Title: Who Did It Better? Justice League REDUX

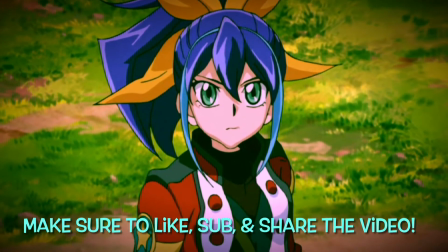I can't do a cool intro because Warner Brothers will copyright strike my bot. Hey guys, it's Raikitty, and welcome to another rendition of Who Did It Better, where I go over various adaptations and source materials to find out the important question of who did it better.
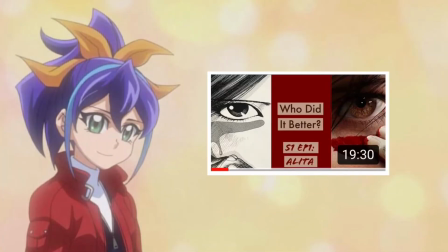The series is covered anime versus manga, anime versus anime, And now,
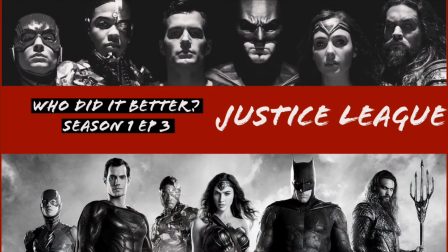the big ahuna, live action vs. live action, with Warner Bros. two different versions of a DCEU Justice League.
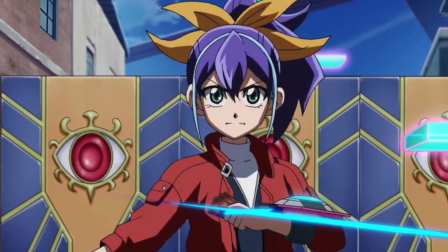I knew that as soon as the Snyder Cut was announced that I wanted to make this video, and now the time is finally here.
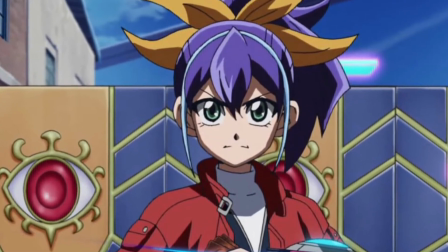So let's get right to it.
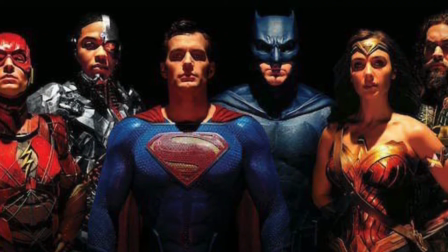So for those uninitiated, Warner Bros. first ever attempt at a live action Justice League team-up movie essentially has two different versions.
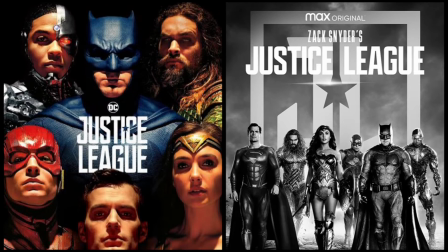The first original version, sometimes crudely referred to as the Justice League, was released theatrically in November of 2017.
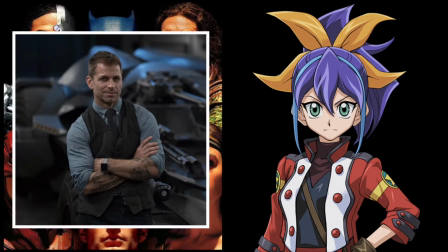Zack Snyder was originally supposed to direct this movie, like he did with Man of Steel and Batman v Superman.
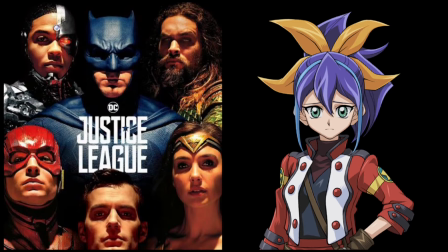Unfortunately, due to family tragedy, he understandably dipped out of the production, and Warner Brothers then brought in Joss Whedon to finish the movie.
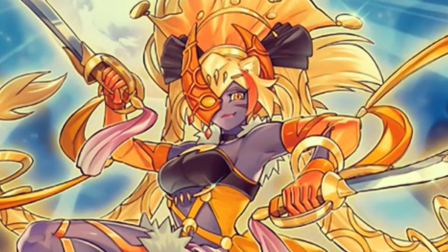Fast forward a few years later, where it was announced that Zack Snyder would essentially be getting the opportunity for a do-over,
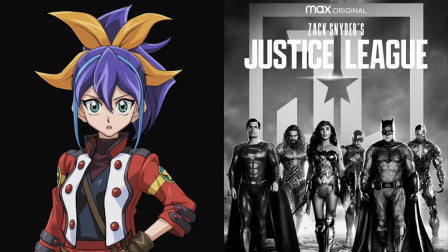with the announcement of Justice League the Snyder Cut, which certainly surprised me to say the least, since I thought that if a Snyder Cut did exist, it would just sit in a Warner Bros. vault for all eternity collecting dust.
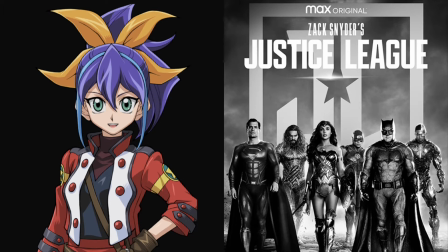But I suppose that's what mass fan advocacy can get you nowadays, and the backing of quite a few big-name actors.
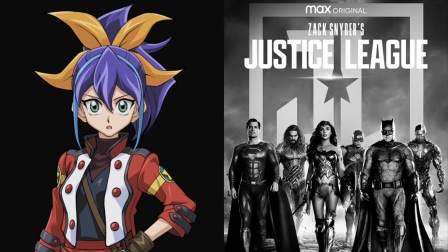And thus, what is probably the most expensive director's cut ever made was released on March 18th,
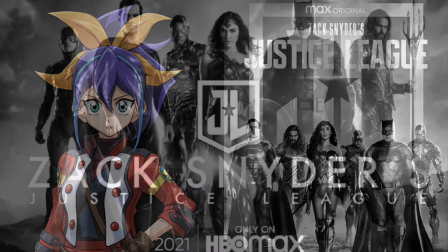2021, exclusively for HBO Max. Before I get started with all the comparisons,
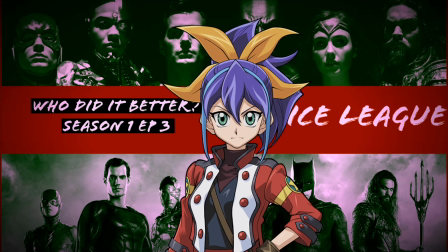I just want to say I'm perfectly aware of all the drama surrounding these two directors, as it pertains to the production of Justice League. However, it's confusing as all balls, so I'm going to be that guy from Bolt and put a pin in it.
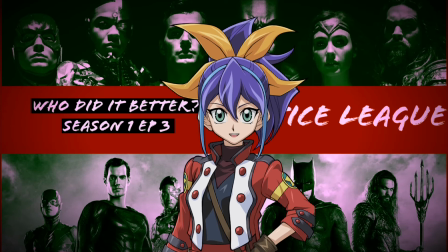I'm just going to be focusing on comparing the two Justice League movies, how well they adapted the characters, and their directing style, and not necessarily their character or conduct.
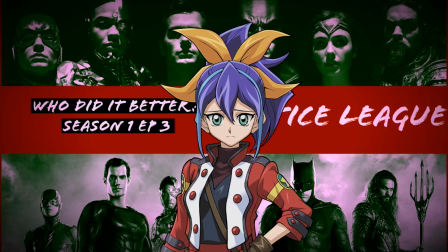I don't exactly lean into one camp or the other here. I have issues with both versions of the Justice League.
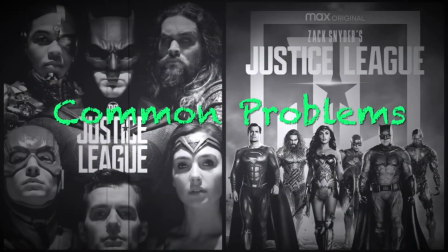So first up, I'll be going over the common problems. And oh boy, are there quite a few of those.
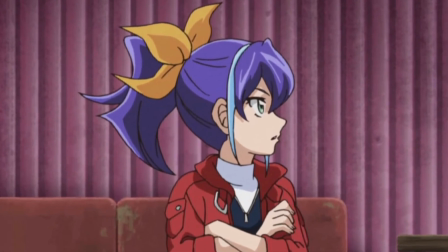First up is what I noticed immediately when comparing the two versions. Their color and lighting.
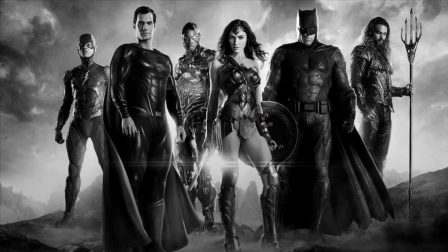Both versions of the Justice League movie have the same but opposite problem in regards to this.
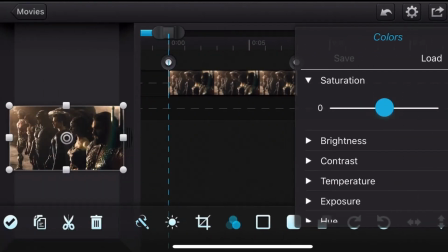The 2017 version seemed to want to have maximum saturation to perhaps give a more brighter and colorful feeling. While the 2021 version wanted to go the exact opposite on the saturation scale.
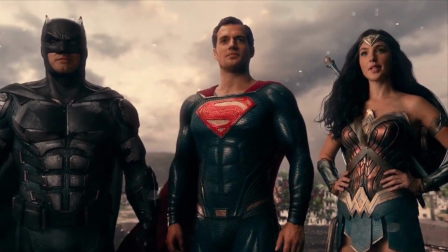See, Joss Whedon seemed to have this really odd saturated filter put on the movie.
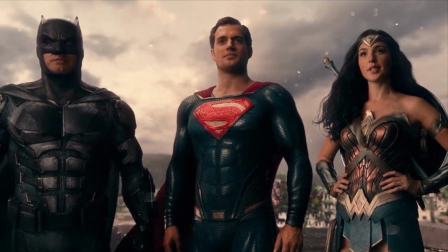While I like bright and colorful, this filter made quite a few scenes look very, very ugly.
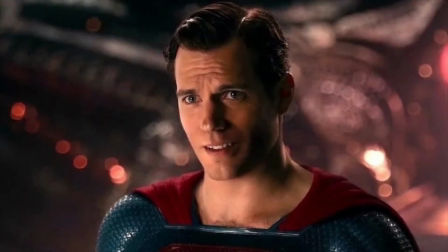It was certainly distracting to have the people look like oranges that have been sitting out in the sun too long.
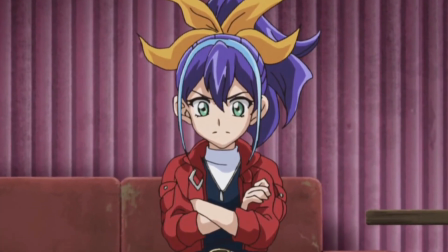As for Zack Snyder, he went too far in the opposite direction. In quite a few scenes, I was squinting to try and make out the characters on my big screen TV.
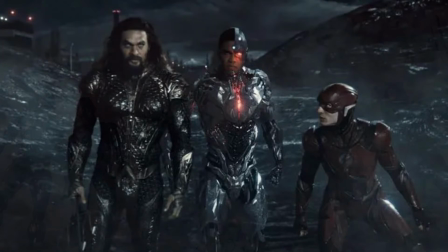Batman getting the brunt of it being that he's wearing an all-black suit.
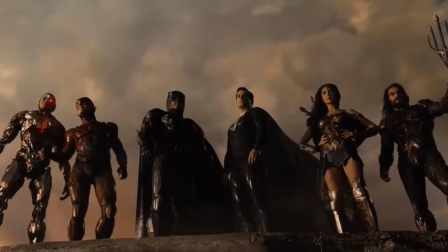In a lot of his in-suit scenes, I can see a black silhouette attached to a talking mouth, and not necessarily a person.
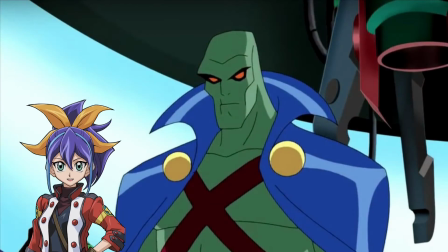Same with Martian Manhunter, who I was really excited to see in the Snyder Cut until I saw his scenes.
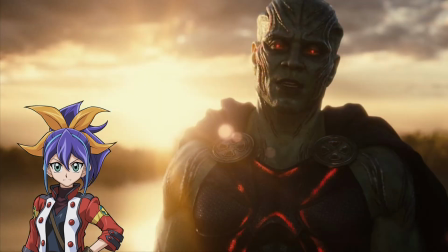Seriously, can I please see a clear image of this dude?
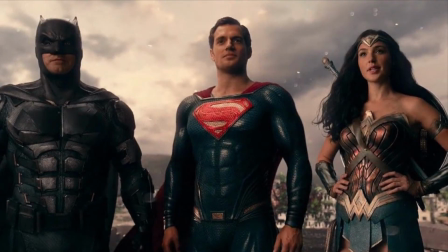So even though the Whedon Cut has this sickly saturation about it, I can at least give it props for making the characters visible.
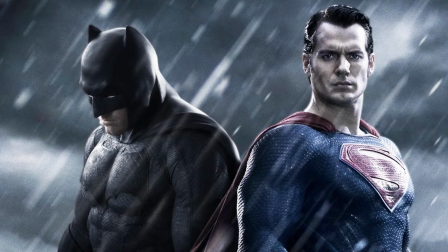Just because a movie is dark and gritty does not mean it should be difficult to see the characters on the screen.
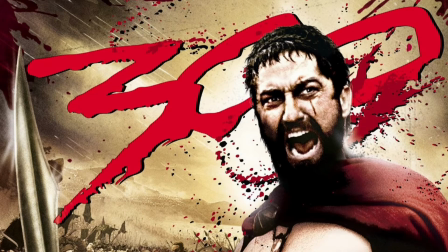And I know Zack Snyder has done better before, just look at 300. It's a pretty dark, gritty, and even more violent movie than Justice League.
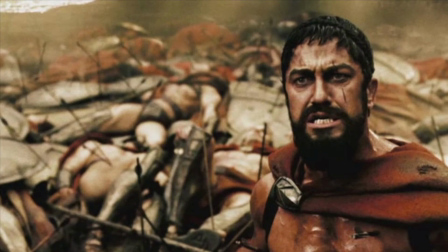Yet the vibrant lighting makes the characters stick out and stand out from the background.
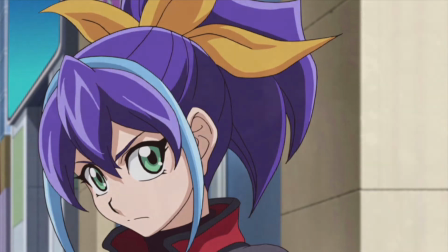Not forgetting about Joss Whedon either because he has also done better in the past than a sickly saturated filter slapped on a movie.
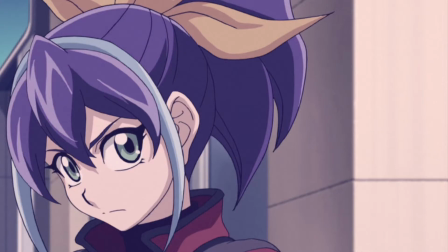So yeah, the lighting in both movies is pretty questionable in my opinion.
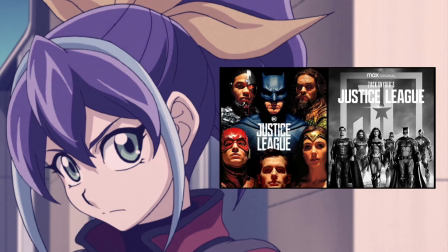The former has lighting that is too distracting, and the latter has lighting that makes it hard to see the actual movie.